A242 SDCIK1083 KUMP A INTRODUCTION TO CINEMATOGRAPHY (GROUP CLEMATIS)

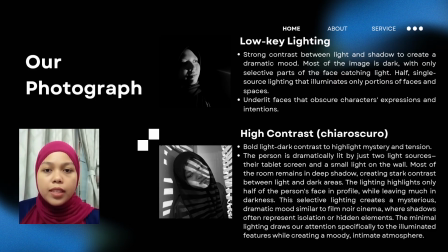(4:14)
So the lighting highlight only half of the person's face in profile, so while leaving much in darkness. This selective lighting creates a mysterious, dramatic mood similar to film noir.
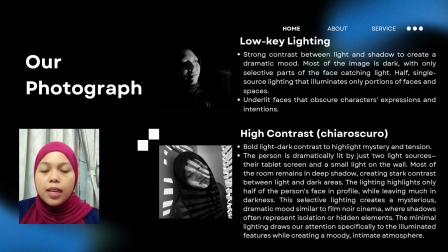(4:27)
So where shadow often represent isolation or hidden element, this minimal lighting draw our attention specifically to the illuminate feature while creating a moody or intimate atmosphere.
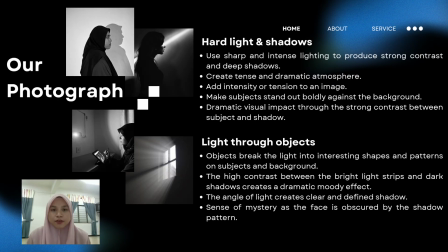(4:42)
My name is Noala Syara binti Abdullah and I will explain few of lighting technique in film noir. The third one was hard light and shadow. This technique uses sharp and intense lighting to produce strong contrast and deep shadow.
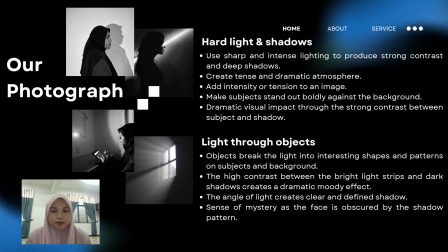(4:56)
And as you can see from the picture we have there, it creates tense and dramatic atmosphere since it has intensity and tension in the image. This technique makes subject more stand out against the background,
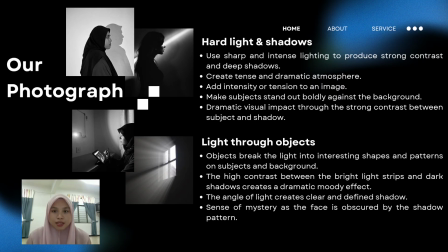(5:10)
and it also creates dramatic visual impact through the strong contrast between subject and shadow. Next was light through object technique. This technique breaks the lights into interesting shape and pattern on the subject and background. We can use few objects like window, blind,
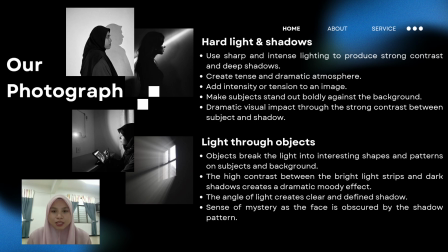(5:30)
and this technique make high contrast between the bright light strip and dark shadow, and it creates a dramatic moody effect as you can see from the picture. And the angle that we use of light creates a clear and defined shadow,
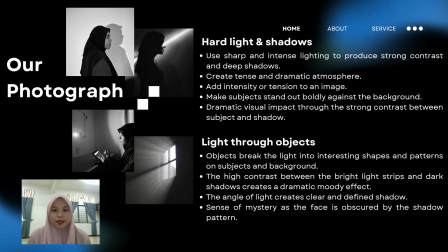(5:46)
and it has a sense of mystery as the face is obscured by the shadow pattern.
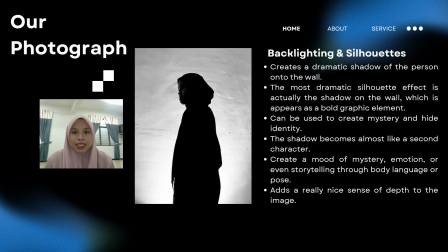(5:51)
Last but not least, backlighting and silhouette technique. This technique creates a dramatic shadow of the person onto the wall. And in this technique, the most dramatic silhouette effect is actually the shadow on the wall,
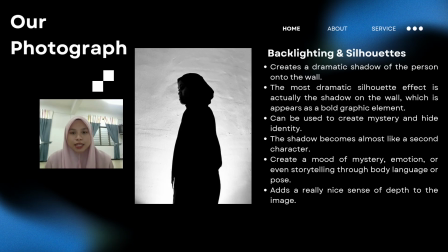(6:06)
which is appear as a bold graphic element. This technique can be used to create a mystery and hide identity, since the shadow become almost like a second character in the picture. And this technique also create a mood of mystery, emotion,
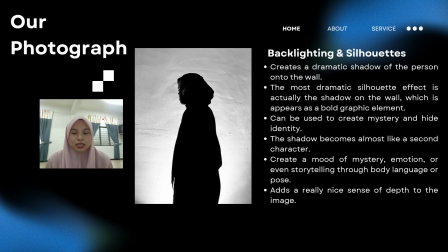(6:23)
or even storytelling through their body language and pose.
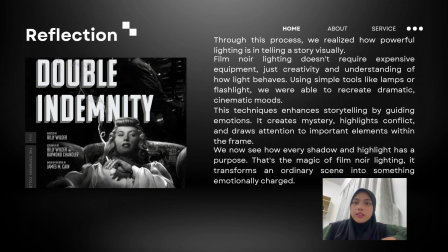(6:30)
Hi, my name is Shuhada and I will explain about reflect on how the technique enhance visual storytelling. Okay, so through this process,
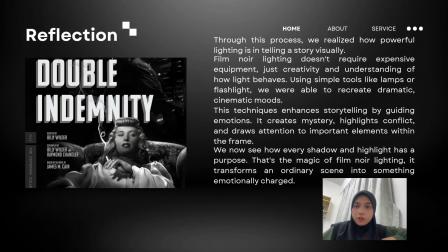(6:43)
we have learned how powerful and important lighting is in telling a story visually. For our group, we got film noir lighting technique, and we realized that this technique doesn't require expensive equipment.
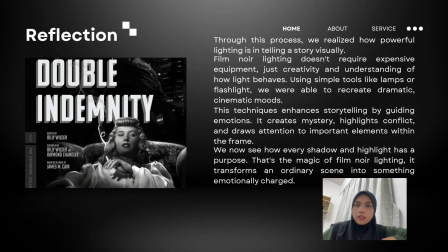(7:02)
We just need to be creative and understanding on how lighting behave. In this technique, we can using simple tools like lamp or flashlight to recreate the dramatic and cinematic moods.
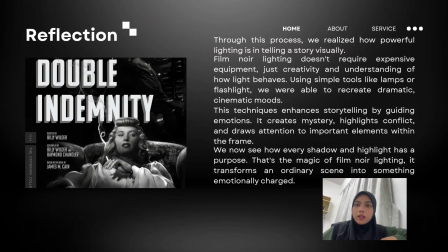(7:21)
This technique enhances storytelling by guiding emotion through the lighting and shadow. It creates mystery, highlight the conflict, and draw attention to important elements within frame, even though it's just using monochrome color.
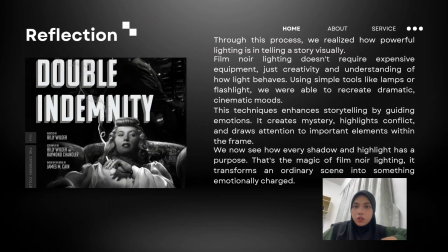(7:41)
Now we see how every shadow and highlight has purpose. It was the magic of film noir lighting, from an ordinary scene change into something more emotionally. Thank you.